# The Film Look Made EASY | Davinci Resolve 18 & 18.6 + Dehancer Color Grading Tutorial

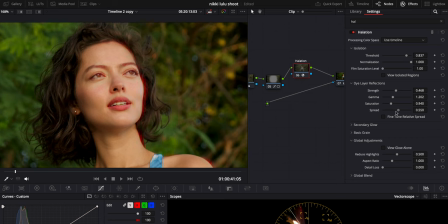So saturation, I'm just going to bring it back a little bit and then spread you can dictate how much spread you want going on the default is pretty good but I'm just going to bring it up a little bit more and then there we go and then basic grain I like this one
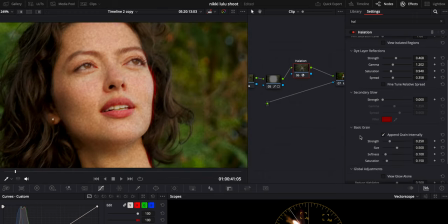as well because you can dial in how much grain you want and this also adds to the filmic look if we hit play here how much grain you have going so we're going to hit back to here so we can see the grain and we're just going to play with the size and
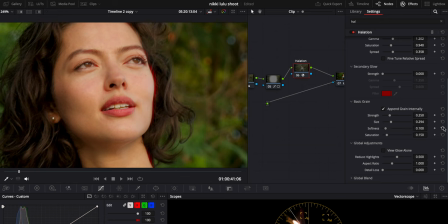whatnot and then we can kind of dictate how soft or harsh we want the grain I'm just going to make it a little bit softer I'm going going to increase the size a little bit. I'm going to lower the strength a little bit and saturation. I want that as low as possible because I don't want it to look like noise. I want it to look like grain. Now that we have that going, the filmic look, you got that. That looks pretty good.
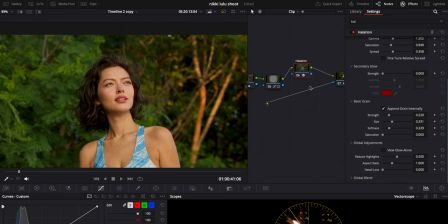It allows the audience to see that you've put a little bit of effort in. There's a little bit of grain. It looks a little bit more nostalgic.
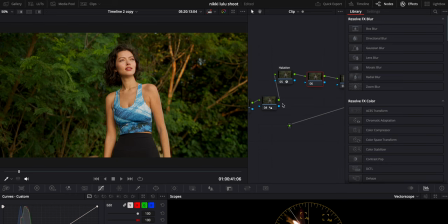I moved the vignette around because I just wanted to make sure that anything that I was doing here wasn't being affected by the vignette. So what we're going to do down here is actually go to glow. We're going to go to the glow effect.
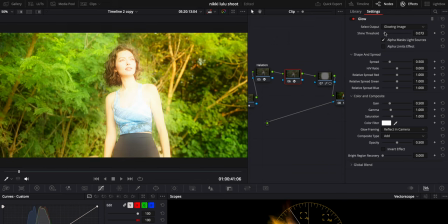We're going to drag that on and as you can see if we bring this all the way down you can kind of see where things are happening right
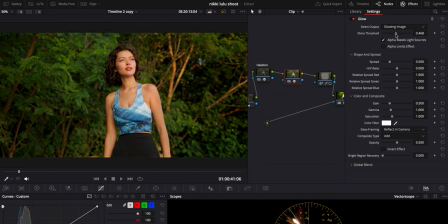what we're going to do is just bring this to a point where it's not too excessive and what I like to do sometimes as well is just make it a color so it's very obvious and if we want to add that more like sunset glow to her that works too already you can kind of see a difference what's going on right there and then see how different things are being affected so I'm just going to bring this
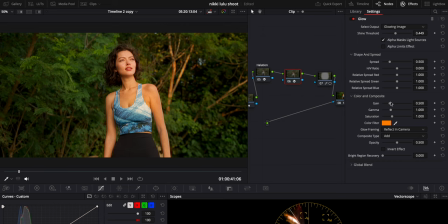to for this one that's what I'm happy with and I'm just going to play with gain see what I'm kind of working with hit back I'm gonna bring that down a little bit gamma I'm gonna then see like that's that's a pretty big effect right there so I'm just gonna bring that down
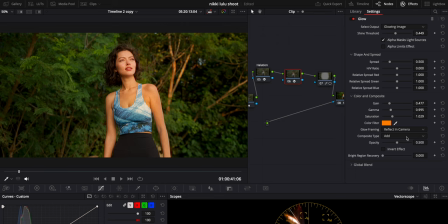a little bit saturation I might bring that up quite a bit and spread right now it's very concentrated in our subject and I kind of just want to make the spread a little bit less concentrated so if I just go this it kind of diffuses it and then you can still see there
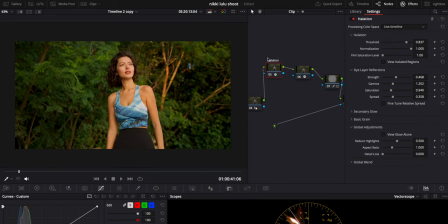is a before and after going on that's quite nice and that looks pretty good now obviously these are the tools that are built in within DaVinci Resolve and you can dial them in as you see fit, but those are the two main ones that I use to get the more filmic look. Now I'm going to show you the power of Dehanser and why you might want to consider adding it to your toolbox. If you do like what it has to offer, I got you a 10% discount using my code MARKTERAZ on any of their products, both photo or video.
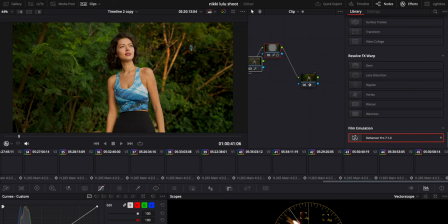We have this wonderful plugin called Dehanser and this is the newest version and they have some fun things that they have on here.
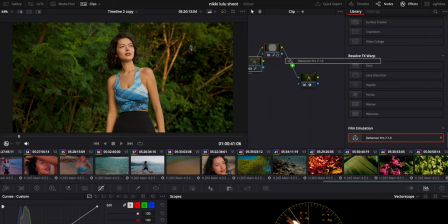So what I'm going to do is drag on Dehanser Pro and I'm just going to put this on before our color space transform because what I've noticed in my personal testing is it tends to look a little bit better and as you can see it has completely changed our footage and not necessarily
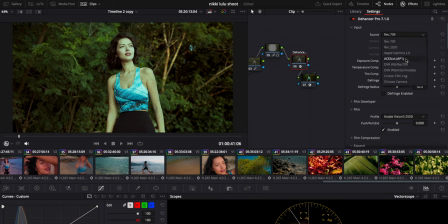for the better so the first thing I'm going to do is go to up here rec 709 and I'm going to go to DaVinci wide gamut boom little bit less crazy but skin tones completely washed out and whatnot that warmth is gone everything is changed so what I'm going to do here is
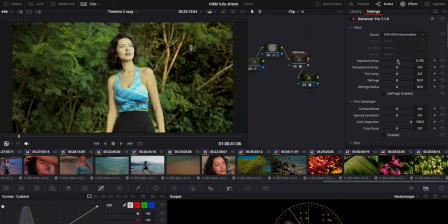just kind of play with the different things and honestly you can do a lot with this and it depends on the look you're going for but I tend to do all this stuff more so in the first node that we have here.
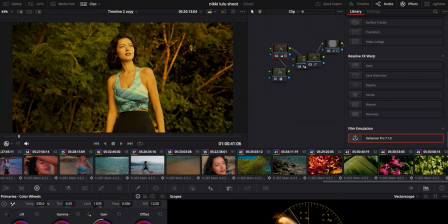Like if I'm doing exposure changes and if I'm doing white balance changes I like doing it on that first node because it's just a little bit more powerful and I find that the control I get on this tab is significantly better. So once I put that on I'm just going to dial in changes as I see fit on this tab and i'm just going to dial it in a little bit warmer and i'm going to dial the tint a little bit